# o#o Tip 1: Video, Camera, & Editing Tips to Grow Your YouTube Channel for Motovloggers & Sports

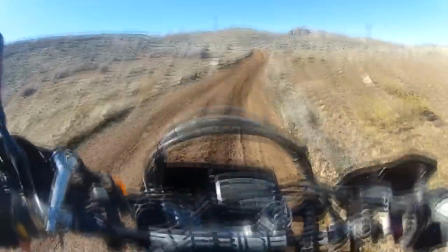This link, this gives you just the very, very basics of shooting and composition and photography.
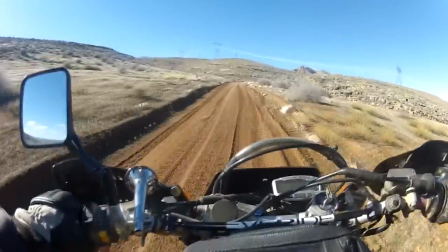This is covered in like Photography 101, but it's extremely useful.
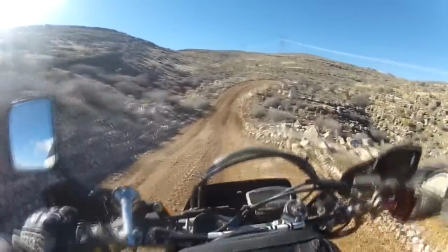What I try to remember is the rule of thirds, framing, and balance, and then just kind of experimenting with how different shots work.
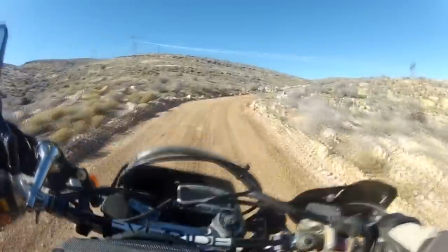Now, most of us action guys are using wide-angle cameras strapped to helmets,
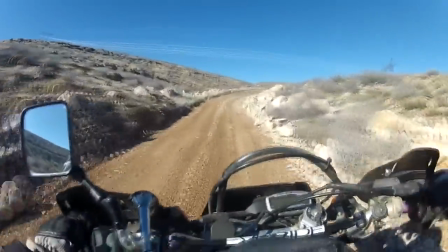which is the equivalent of like a Neanderthal playing Beethoven with a severed arm.
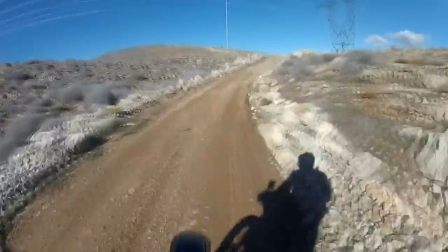We just do as best we can. So much of this stuff does not apply. However, it's really good just to know so you can think about how you place your camera to get that unique shot.
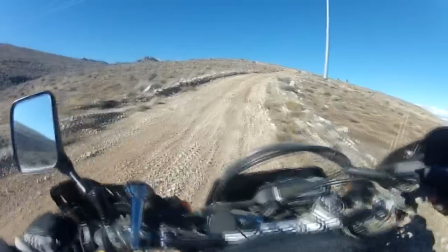So think about it. You know, could your bars frame your picture a little bit?
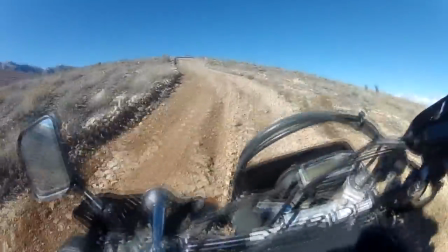Or could your camera be positioned so that the bars stay mostly in the lower third of your frame to give your shot a little pop.
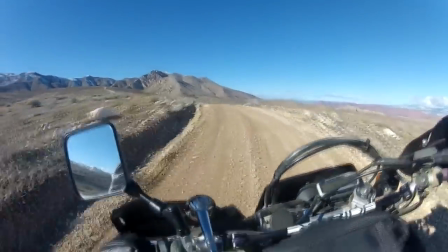You know, we are still shooting, and so we still want the best shots that we can get with our goofy little head cameras, so we do need to understand what makes good composition.
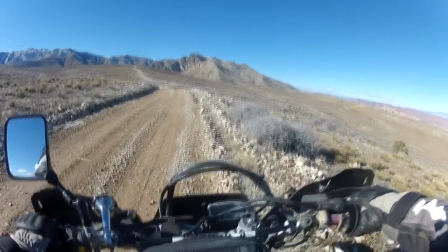And how do we get good composition from a camera strapped to our heads? Well, there is actually a lot to think about.
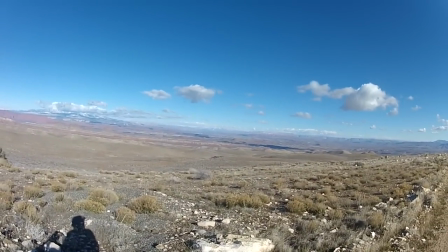So are you going to go above or under the visor with your camera?
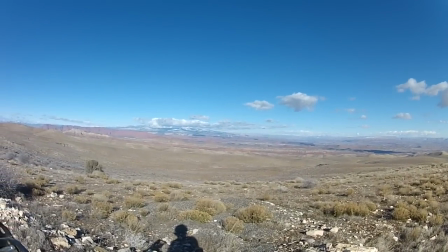I've heard complaints about helmet cameras mounted at the tops of helmets because it's high up and you can't see the bars,
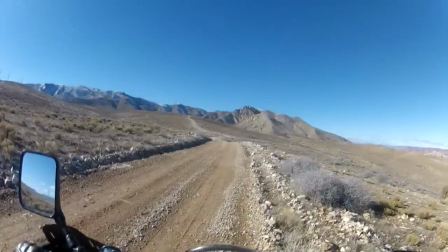so there's literally no reference of what the bike is doing underneath you, and you get kind of that floating effect.
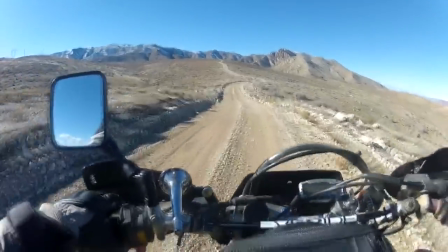Then again, positioning your camera under the visor, a la, you know, Ride Victoria or Accidental Broadcast.
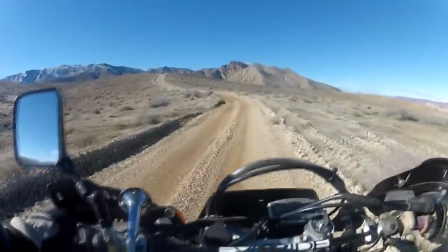It looks great, but if your peak is too short, it can jack up your own eyeballs, field of view, and the functionality of the setups,
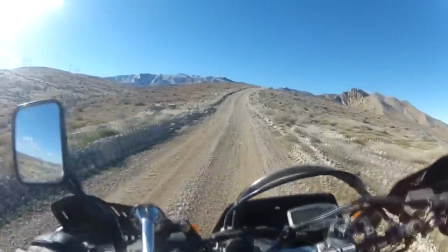again, depends on the length of your peak, or even if you have a peak,
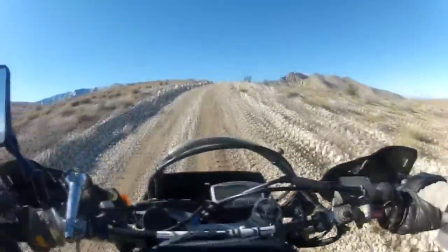or the room behind your visor, you know. anyway, maybe you want to mount the thing on the side of your helmet.
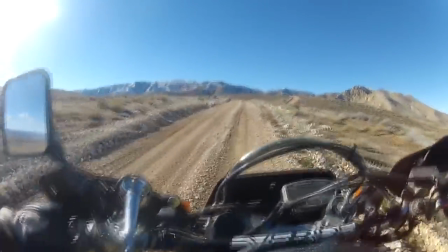I've seen, I've heard a couple people complain about losing screen real estate from side mounts.
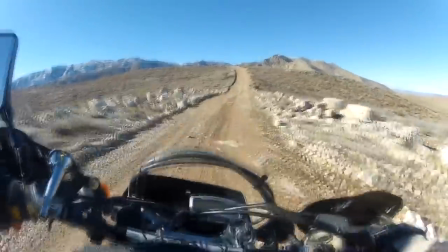You know, you get the side of the helmet in your shot,
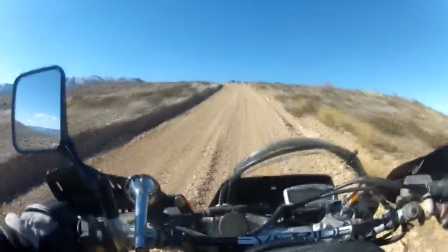but this is probably the least wobbly area to mount a camera because it's right on the axis of your head.
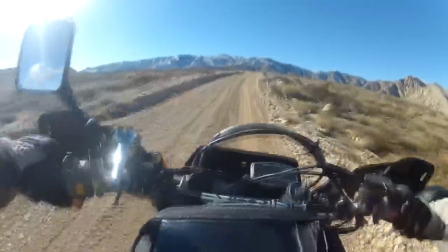So a bump translates to far less motion. Think about it, you know,
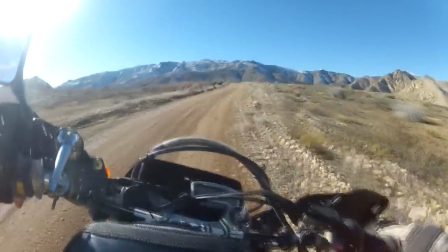put your finger right above your ear and then move your head around and now put your finger on your chin and move your head around and see the difference in how far your finger moves.
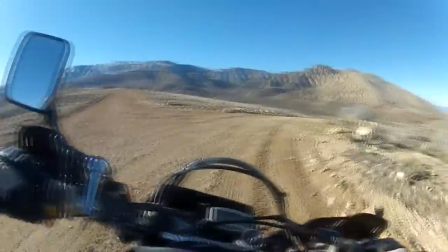Well, when you're bumping around, that same thing happens. Here's the thing though. For some reason, I don't like it on the side.
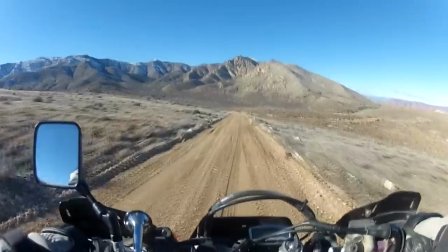It doesn't mean I won't watch MotoVloggers with it on the side or anything like that. It's not that bad, but I just don't like it.
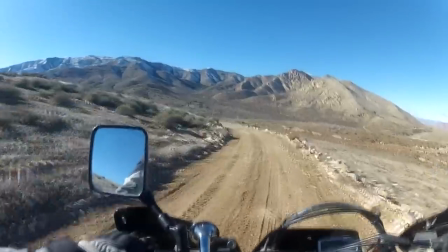Sure, there's less wobble, but there's something about it that just kind of bothers me.
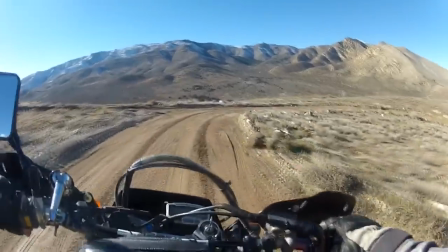Maybe it's kind of the OCD of it all. I don't know. I just like things to be centered. So speaking of centered, are you going to mount it on the chin bar?
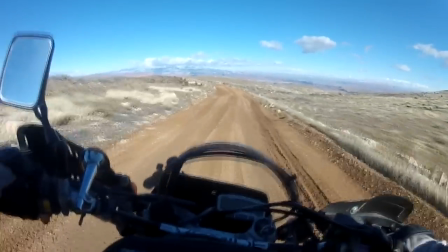That's where mine is mounted. And although I like having the bars bob around in the shot to get a feel of the terrain I'm hitting,
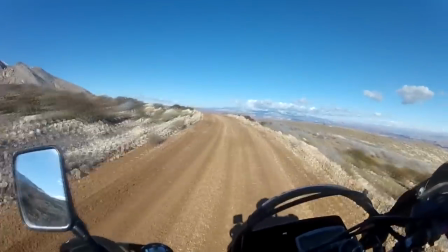having it clear out there on the chin and away from the axis of my head does get more head wobble and bounce because each bump moves the camera that much more.
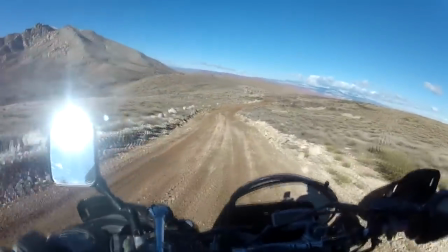It's also not wheelie friendly because when you pull the bars up, your frame fills with your controls. And you know, since I kind of suck at wheelies, that really doesn't bother me though.
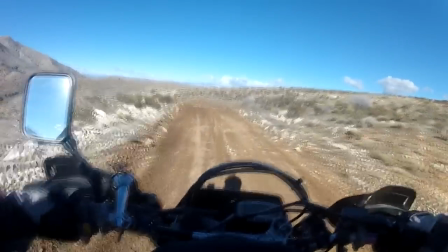However, when I do a hill climb, you know it's getting steep when I'm standing up and the bars clear up into my field of view.
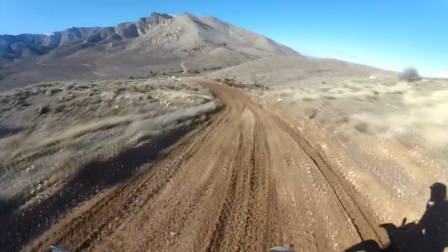Since steepness is really hard to portray on a camera, especially wide-angle lenses, I really like the effect of the end figure.
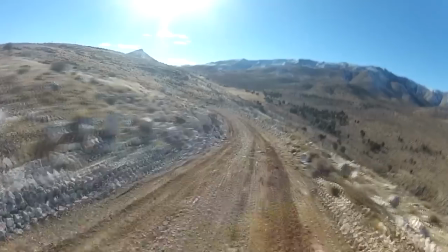It's worth a little bit more wiggle when it's mounted on my chin. And lately I actually experimented with a GoPro chesty mount, and I thought the results were pretty cool.
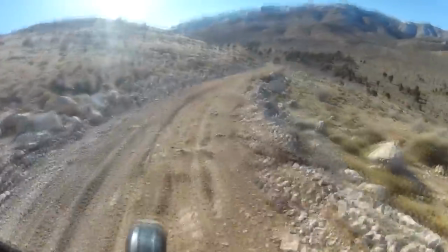There's less wiggle, it's a nice low viewpoint, and it keeps things in the thirds. And since I stand up a lot on the dirt, I really liked it.
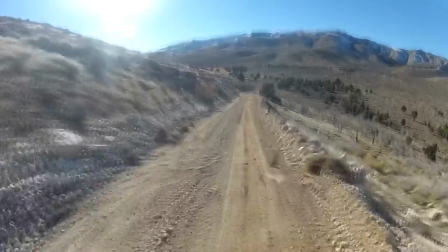So stay tuned for a Thursday's vlog. That's when I test it out.
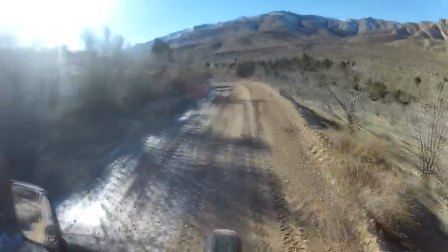You guys tell me what you think. So speaking of standing up while riding, you need to think about the type of terrain you'll be doing.
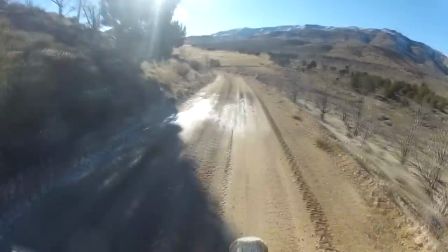If you're on the road, wobble won't be that big of a problem.